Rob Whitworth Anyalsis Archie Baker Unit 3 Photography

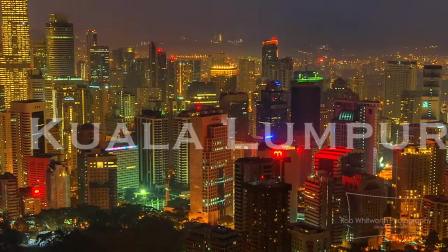[0:00]
This is my third artist research, who is Rob Whitworth,
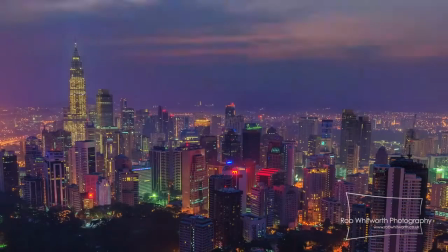[0:05]
who is an American-based photographer who specializes in time-lapse photography,
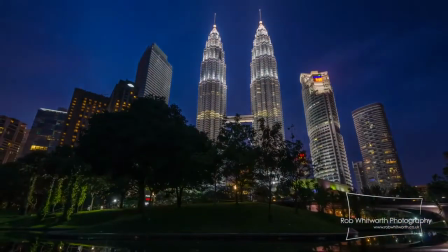[0:11]
which is the movement of the camera between each exposure, which creates a stop-motion clip.
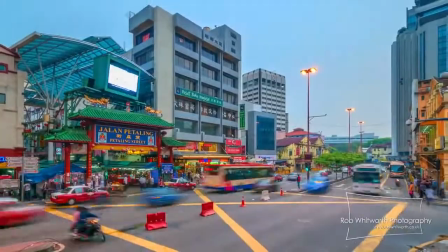[0:19]
As you can see in Rob Whitworth's video now,
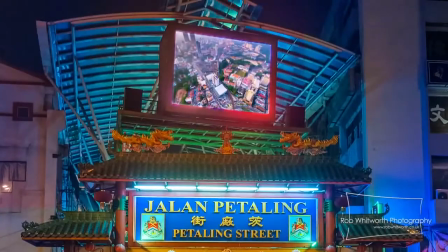[0:24]
he captures movement speeded up to kind of show the hectic movement throughout the city.
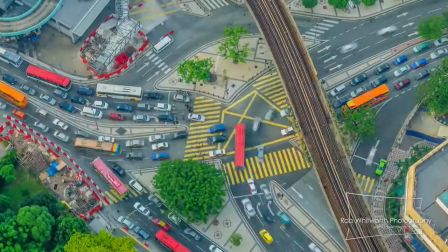[0:31]
This links in well with my project, as it's about tracking movement within London.
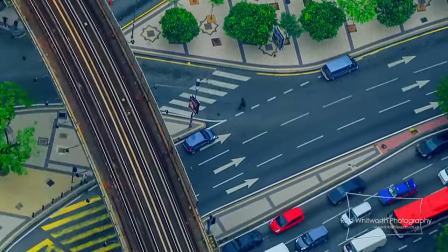[0:38]
So my aim is to look more deeply into certain types of movement within London.
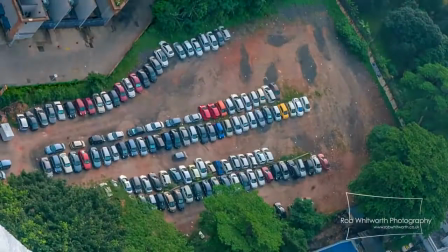[0:46]
For example, looking at class and gender types and certain cultural enclaves within London.
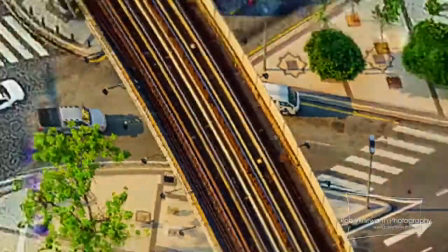[0:55]
So my ideas for photo shoots are like getting up early in the morning and capturing
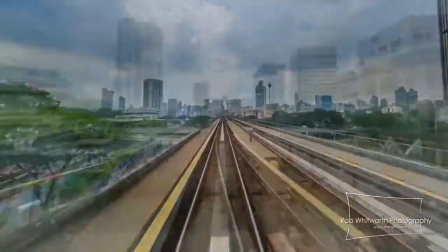[1:03]
commuters on their way to work through transport, such as trains, as you see now on Rob Whitworth's video,
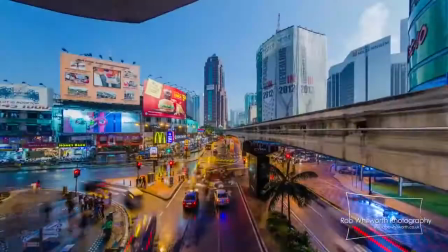[1:11]
and buses. And also I'm gonna try and attempt them actually moving into their working buildings.
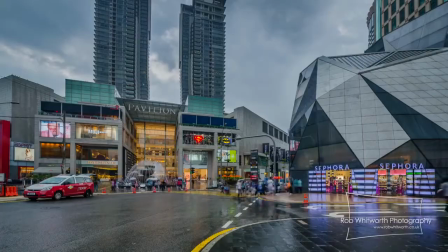[1:20]
So overall, I want to create a short film
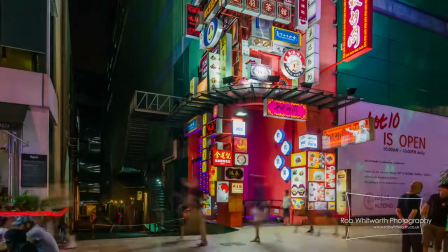[1:26]
that kind of gets the message across, highlighting how movement changes
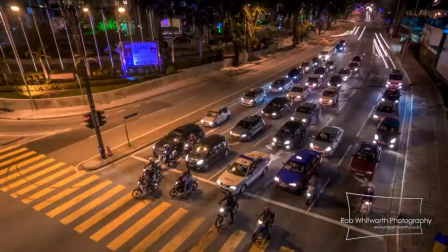[1:34]
through day through to night, showing the contrasts,
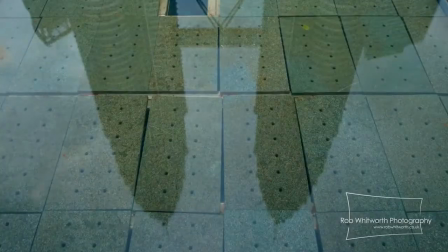[1:38]
and that some of the techniques Rob Whitworth used is very inspirational to the message I want to portray.
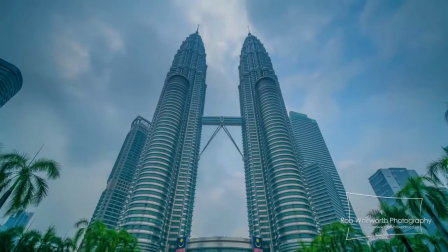[1:46]
For example, on a time lapse, he'll zoom in within each 10 shots.
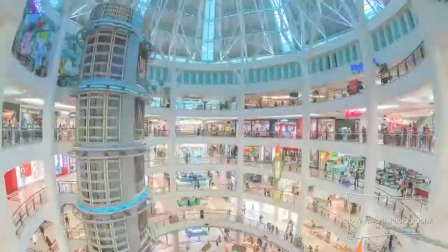[1:54]
So it kind of gets his slow movement into the city, into the focal point he's trying to portray.
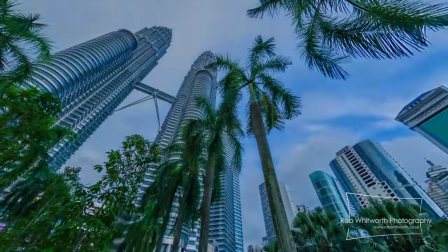[2:04]
And also another thing I love about his work is how he goes from a tall perspective,
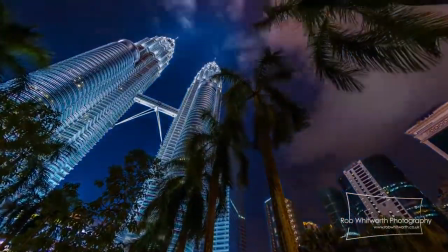[2:12]
wide angle shot of the city,
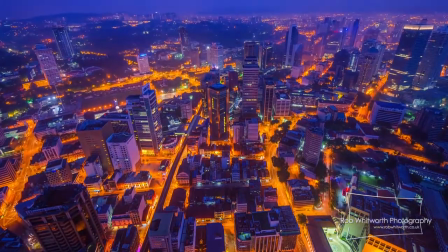[2:13]
of the nature passing by, of time passing by, then he contrasts right back into being deep into the city,
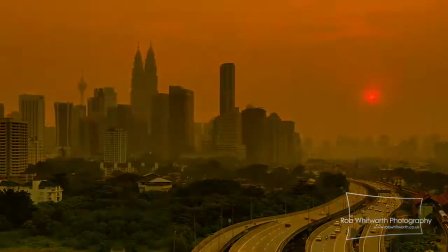[2:21]
such as Chinatown, as we see here,
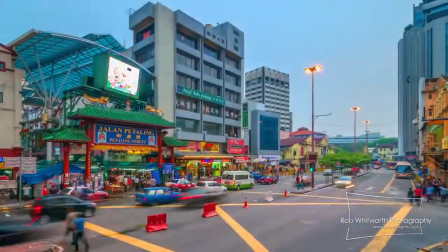[2:24]
where there's a various amount of people moving, and then he crossfades into cars coming through.
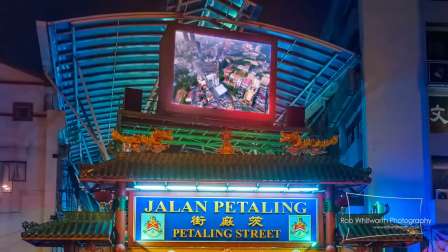[2:31]
Also there, it really gets across the kind of idea how movement is so hectic during this time,
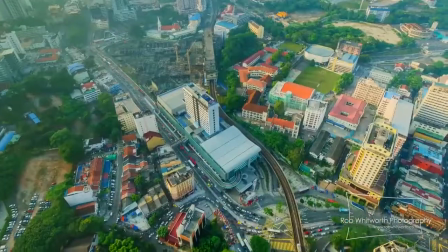[2:38]
and this is what I want to portray.
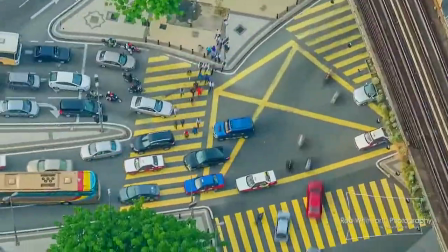[2:41]
And I'll be talking about how I'm gonna take photo shoots to get the message across.
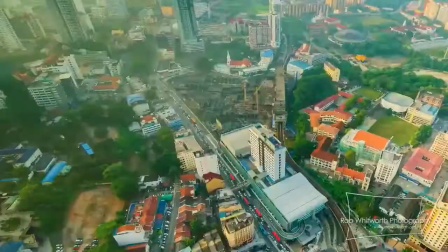[2:51]
First, I'll be doing individual photo shoots, such as places like City Hall, Tower Bridge,
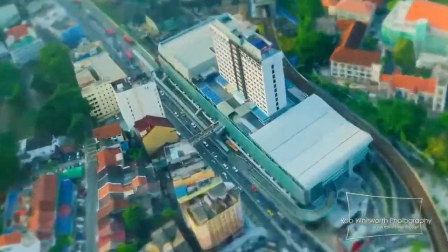[2:59]
Westminster, trying to experiment with hyperlapse and seeing how it works.
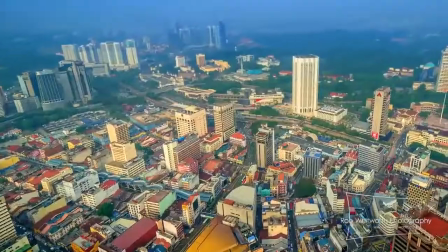[3:04]
And because you have to take at least 74 pictures as the frames per second,
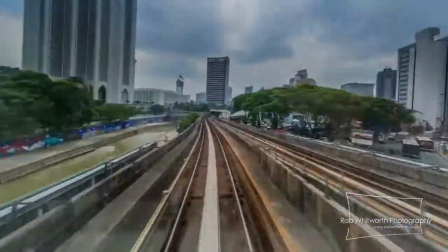[3:11]
that will equal out to 3 second videos. So I'll have individual experimentations of time-lapse and hyperlapse photography.
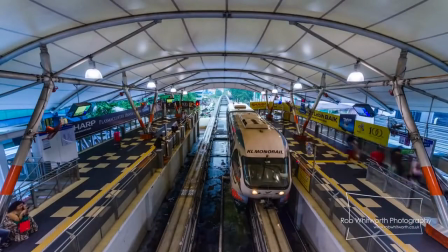[3:19]
And then my idea is to capture nature,
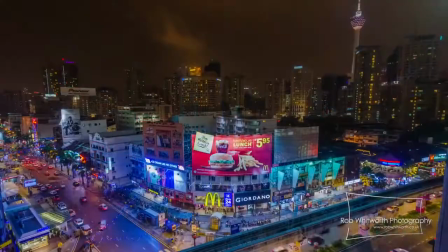[3:24]
such as Rob does in his videos, like sunrise and sunset.
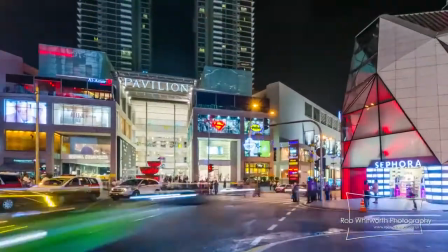[3:29]
That could maybe be the starting point of my videos, and then in the middle I can show what happens during the day.
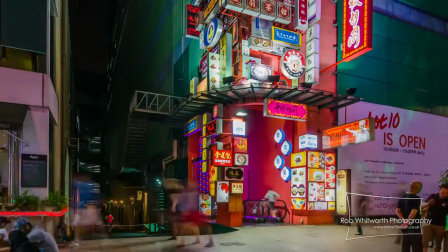[3:35]
This has been my analysis of Rob Whitworth's video. Thanks for listening.